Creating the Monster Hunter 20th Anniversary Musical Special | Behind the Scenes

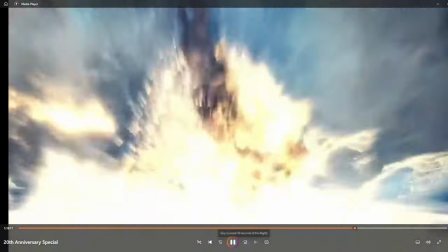Another one comes in right around here.
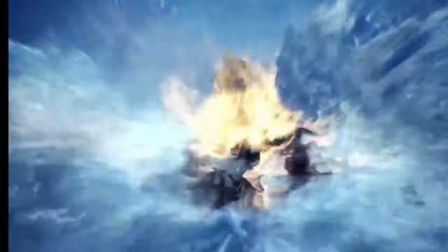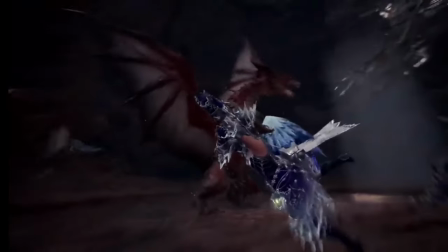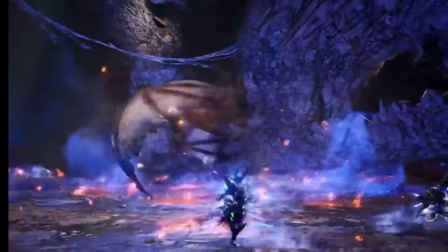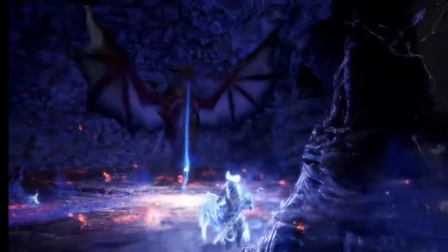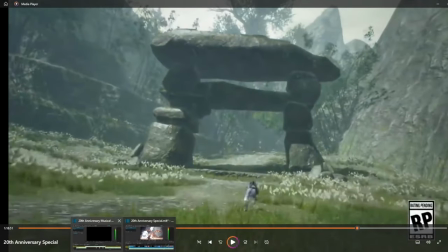Alright, so now we go into the Monster Hunter Rise fakeout, and I have a problem with how I edited this one.
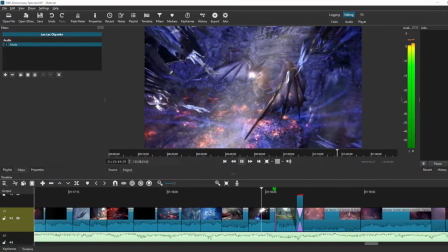So we have Sapphire the Emperor. And
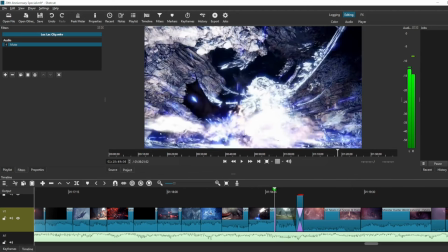And out of the explosion, there's a circular transition. I kind of wanted to make an effect of like the Palamute running through the Sapphire of the Emperor explosion.
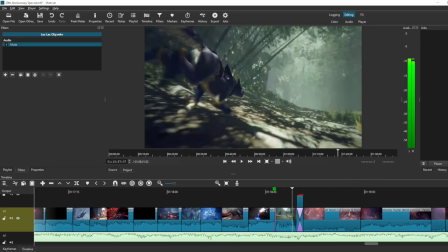I thought that was kind of fun. So it's a fake out, starts leading into the proof of a hero of Monster Hunter Rise.
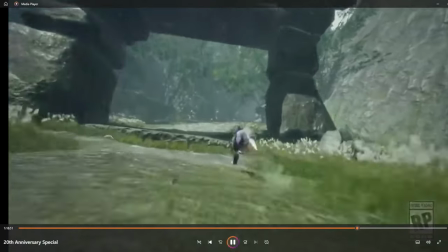And then we have smoke and fire starts to green screen in.
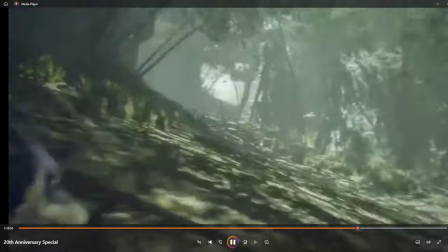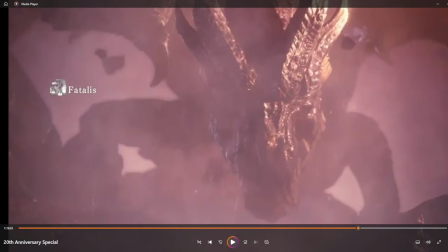All right, so I love the Fatalis part. I don't like the transition. I don't like the musical transition.
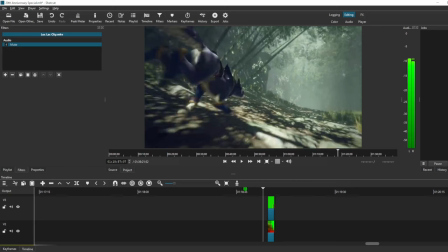I don't like the video transition. So what I should have done is take these green screen effects for the fire and the smoke and either like
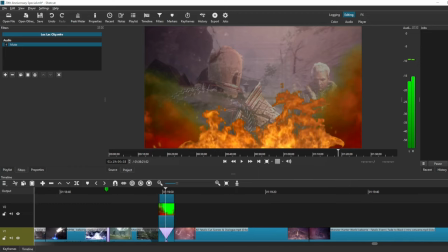duplicated or tripled them and have them go much farther backwards and have the green screen transition and the video transition
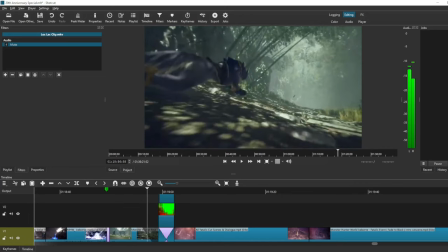much more dragged out. This one, it's way, way, way too quick.
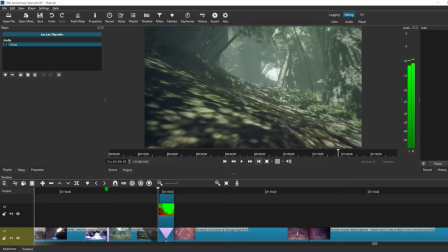It's only just like...
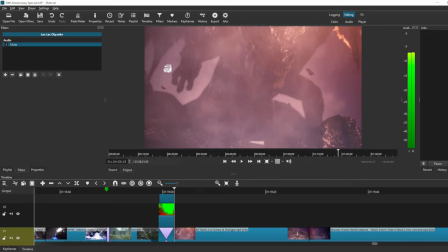It's not even like a second long. It should have been probably be about 3 seconds long.
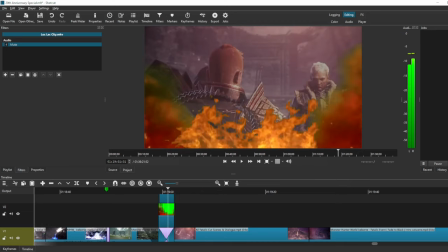And also, I cut it in a certain way where like the smoke and the fire effect are there, and I didn't do the transition properly. So it's not Fatalis walking in. It's the cutscene of Aiden and the commander, and then Fatalis shows up here.
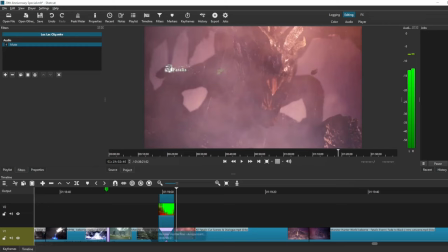I should have dragged this back so that Fatalis's head is in the smoke and the fire, which it isn't. I really screwed up that in transition, and I don't even think the musical one is all that particularly good.
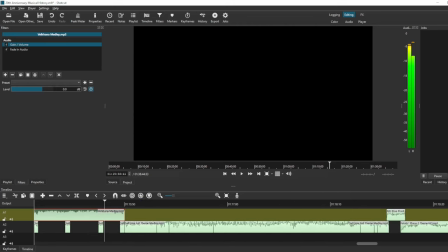This one was one that I couldn't quite get to work as well as I wanted.
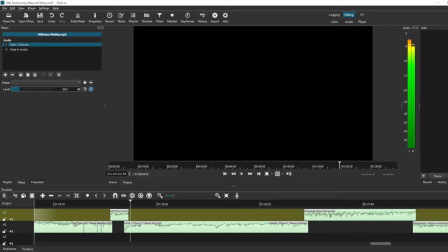A little bit too abrupt. There should be more build up there, honestly. So the transition in, not great.
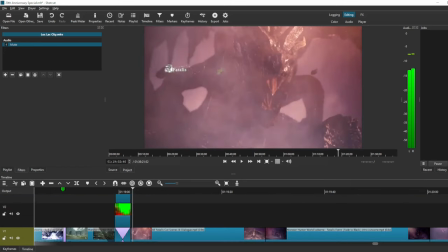Once this like second of embarrassment is gone and out of the way, though, Fatalis section is really cool. So this is not quite like just the Iceborne Fatalis. This is a whole miniature history of the dude.
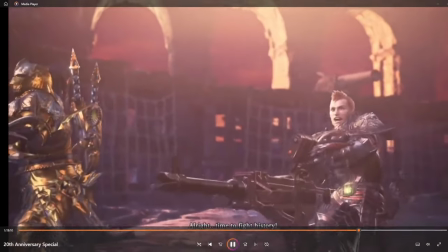And I wanted to go with the second phase theme from Iceborne, as I felt like it was a really good
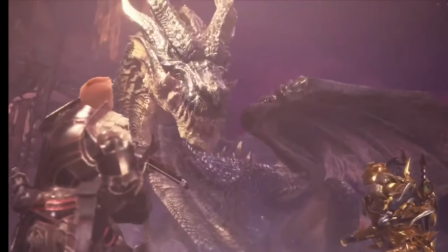battle track that has energy that's built for a lot of like kind of quicker transitions.
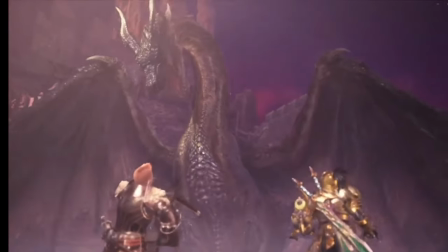So we get into the point where I'm like flashing between the different Fatalises throughout history.
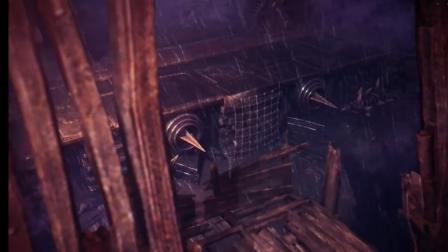I feel like they sync up really well with the rhythm of phase 2 Fatalis more than they do with phase 1 Fatalis.
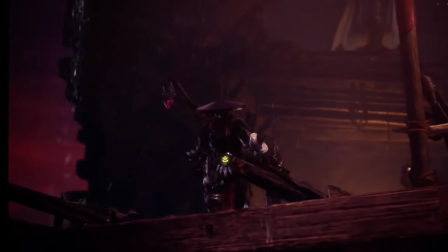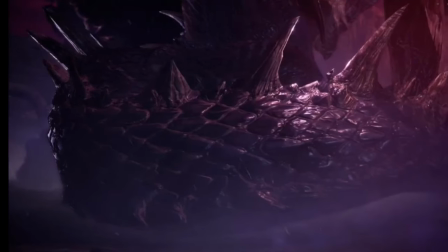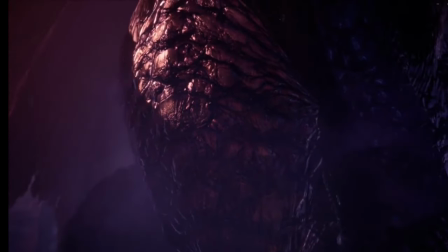So you stick with the Iceborne Fatalis for a little bit, to show off the cutscenes including him.
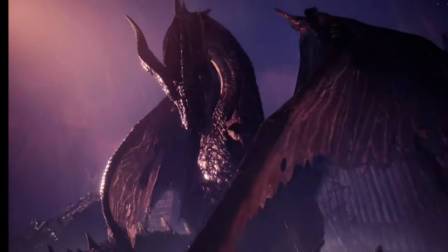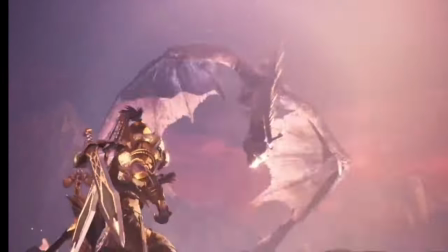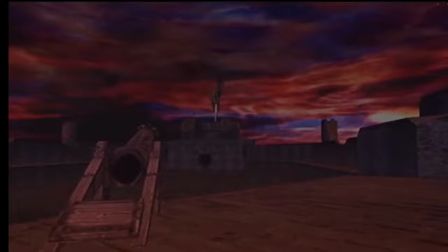And as we get to this battle part right here, we start going through the history.
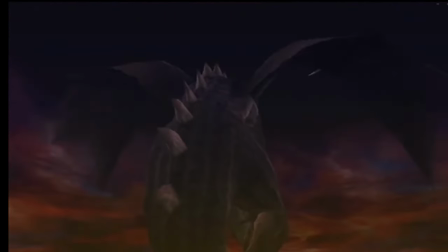Cutting all the way back to Monster Hunter 1.
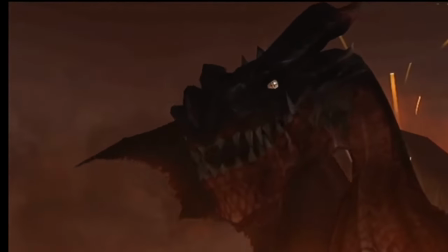And giving the dude kind of just like this miniature tribute in the middle of the piece.
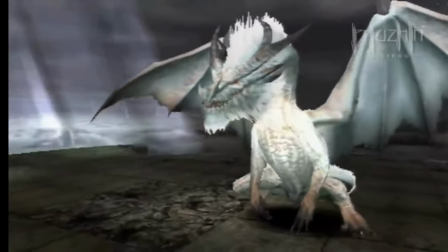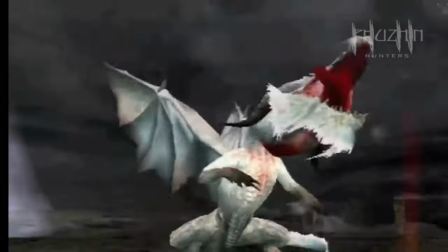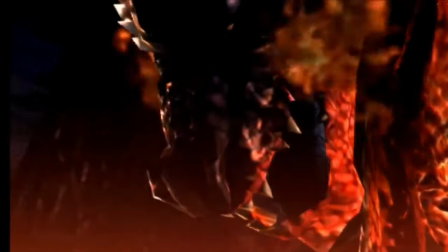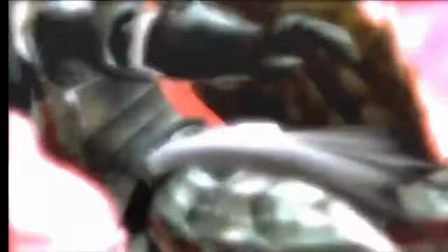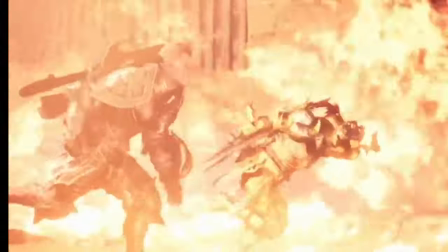Now, the transition into Fatalis, I absolutely flubbed. The transition out, I think, is great.
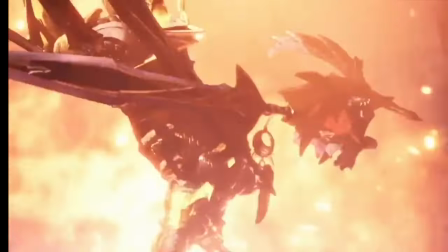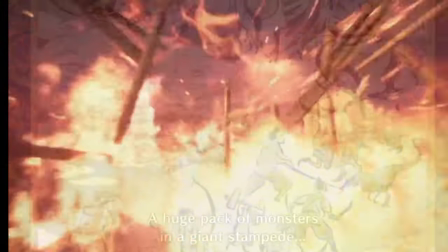So the drums of the Fatalis fade out. And then this is what I'm talking about.
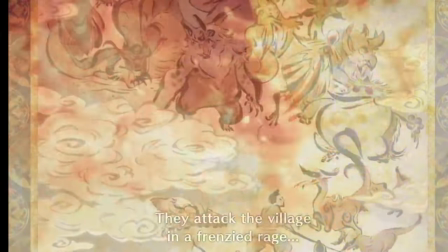A nice, long,
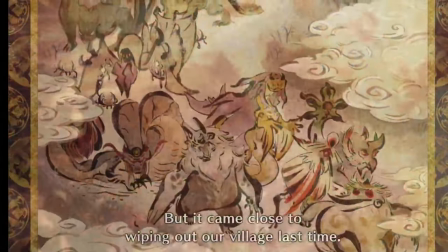dragged out transition to the flames of Fatalis in the background of the Rampage artwork as the Rampage theme starts to fade in.
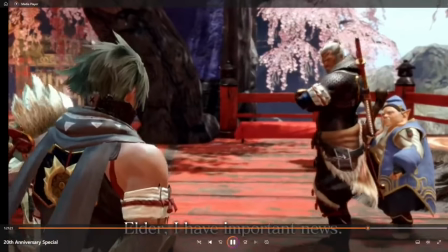Gradually takes over. And now we lead into Monster Hunter Rise. So that transition, I think, is awesome.
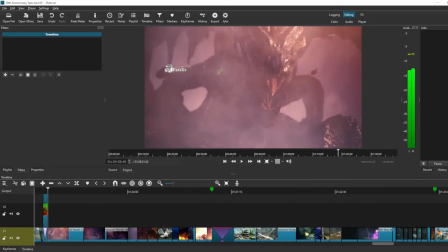This one got like, look at the difference between this block right here and this block right here. Should have probably been around the same. I don't know why I flubbed that one so bad.
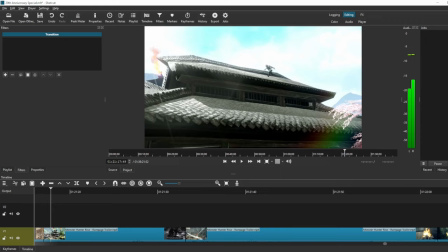That one is one of the more disappointing things that is a part of this video, honestly.
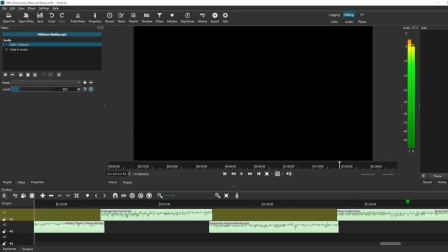See, anything interesting to talk about with the music here? This was another musical transition I didn't really like.
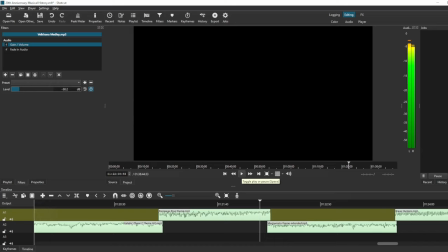I couldn't get this one to work quite as well as I wanted.
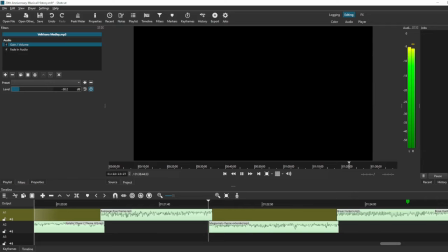I think I probably should have kept finagling with this one. I wanted this to be another vocals into vocals, and I don't think I hit it quite at the right part.
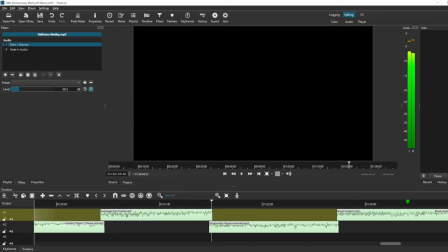No, that comes in at the wrong time. You can definitely hear it. This one, however, I think works quite good.
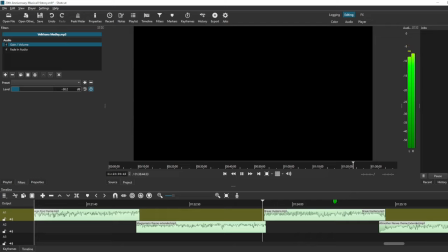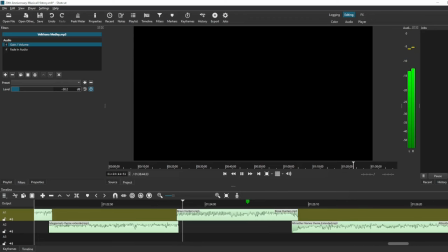So you go from Magnamalo's theme into Brave Hunters, which is the main hub theme for Kimura Village. I wanted this one because it has some like nice percussion in there that could match with the transition out of Magnamalo's theme.
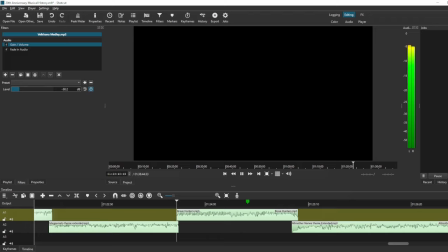Yeah, those two kind of blend pretty nice. Honestly, I probably would have had Magnamalo fade out a little bit more gradually, just to kind of keep that in there, because it cuts off a little quick.
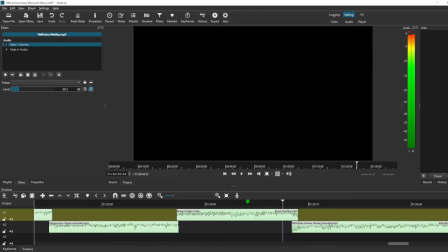But I think this transition works quite well. And then this goes into the All Mother Narwa theme.
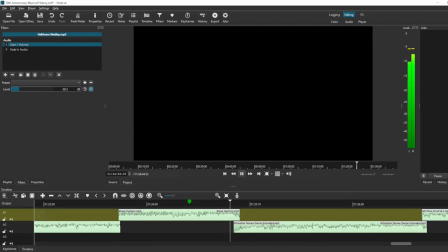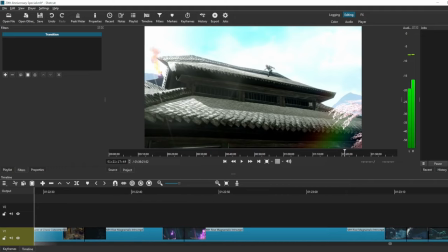That one's quite good. And then I use the All Mother Narwa theme to just go heavy in with the Storm Serpents.
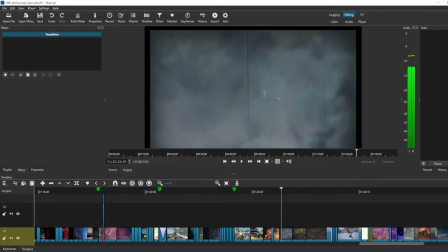So I focus on their cutscenes a lot.